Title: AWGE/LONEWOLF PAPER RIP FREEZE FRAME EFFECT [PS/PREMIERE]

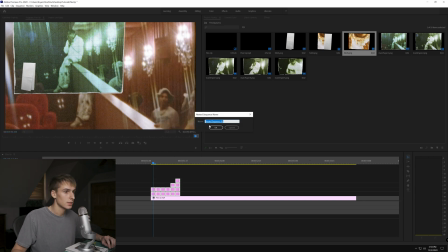And then what I was saying about the nest earlier is we're gonna go ahead and go nest the sequence, and then go to effect controls,
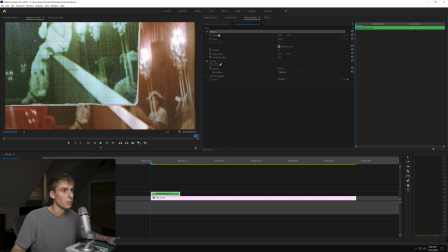and we're gonna keyframe, and we're just gonna, you can click motion here and then you'll be able to drag it around like just kind of how you want
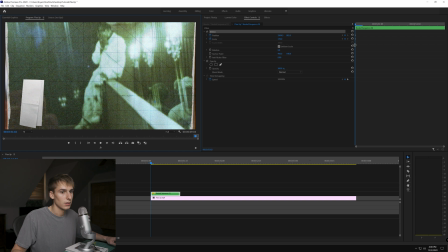to. So there we go, we'll start off like that. Go ahead until it skips to the next one. And we're just gonna keyframe every frame so that way it doesn't like slowly move, it like jumps like how the picture is doing.
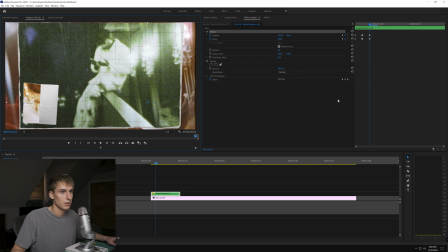So then we'll go here, kind of make it look like that. And then one frame ahead, keyframe, but we're not changing anything.
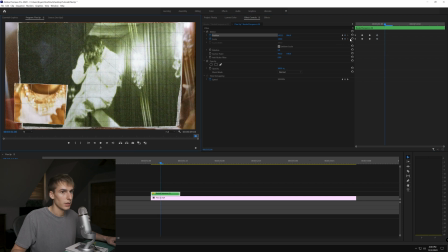And then go here, and then I think we're just gonna reset it there.
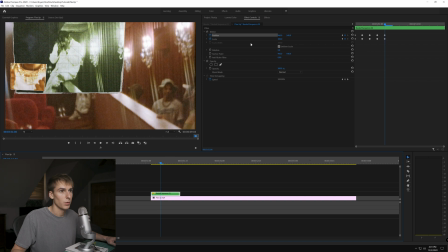Now we're gonna go one more frame before we do that.
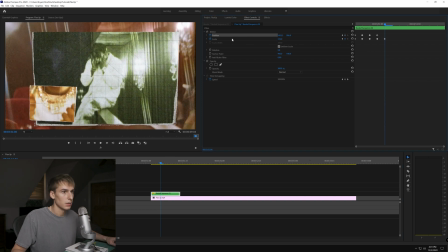So we're gonna delete that and make it something like that.
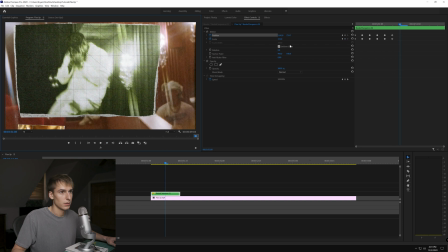And then two frames, skip. There we are.
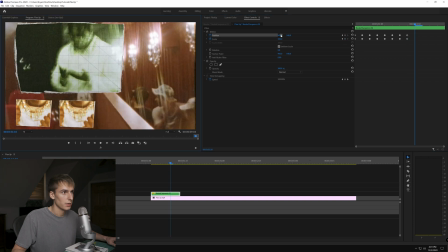One frame, keyframe, skip. And then this is where you can like move it over. Keyframe both of those. One frame ahead. And then something like that.
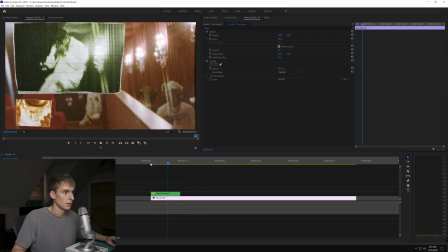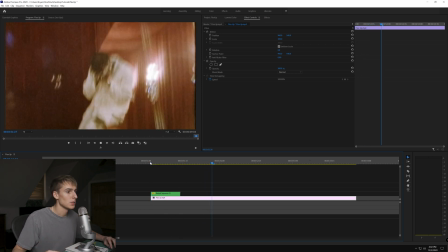And there's something really quick that just pops up. And that's why the effect's so cool when it actually is done.
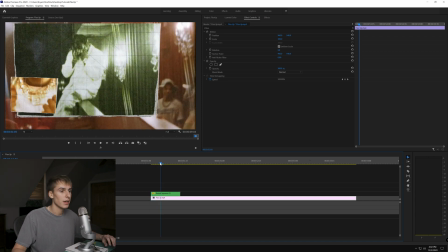Because you notice how much time and effort we just put into this effect for it to only last, 8 frames or something like that.
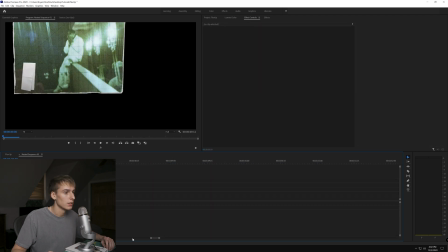And obviously you can make, if you want, you don't have to do 2 frames per thing. You could do 3, you could do 4.
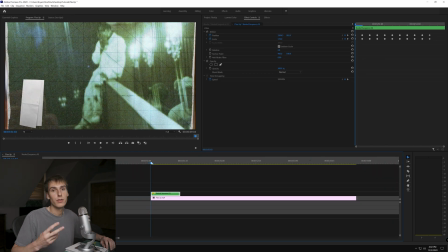I think to fit the style of the video, the 2 frames is pretty cool. I'm not exactly sure what they did.
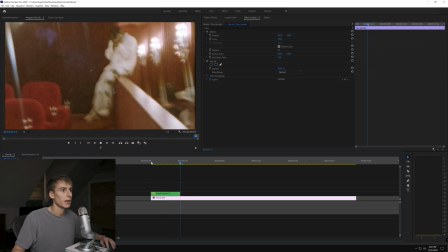They might have done a little bit longer now looking back on it. But I think that effect looks crazy.
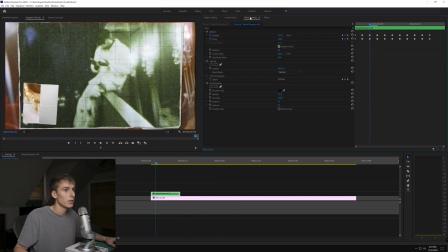Like that looks like it's supposed to be in the video, honestly, right there. And if you want, you can add a drop shadow on here and it kind of just separates the background.
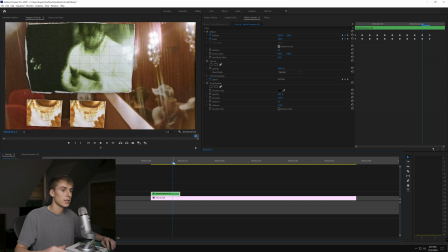And then obviously you can add any effect onto this or onto each image to make it different.
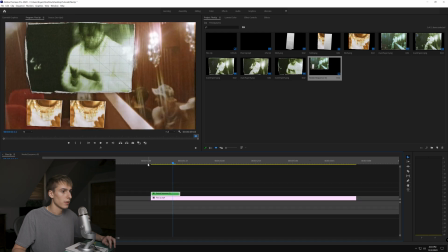Like I added the grain and the different colors. Yeah, that's pretty much it for the effect. Hopefully you guys understood and could follow along. I think I was pretty clear what I was doing when I was showing you guys, but it's a little harder to explain with words on how to do it. But if you have any questions, leave them in the comments below. Definitely give me suggestions for videos. I appreciate you guys making it all the way to the end. Like, comment, subscribe. That's pretty much it for the video.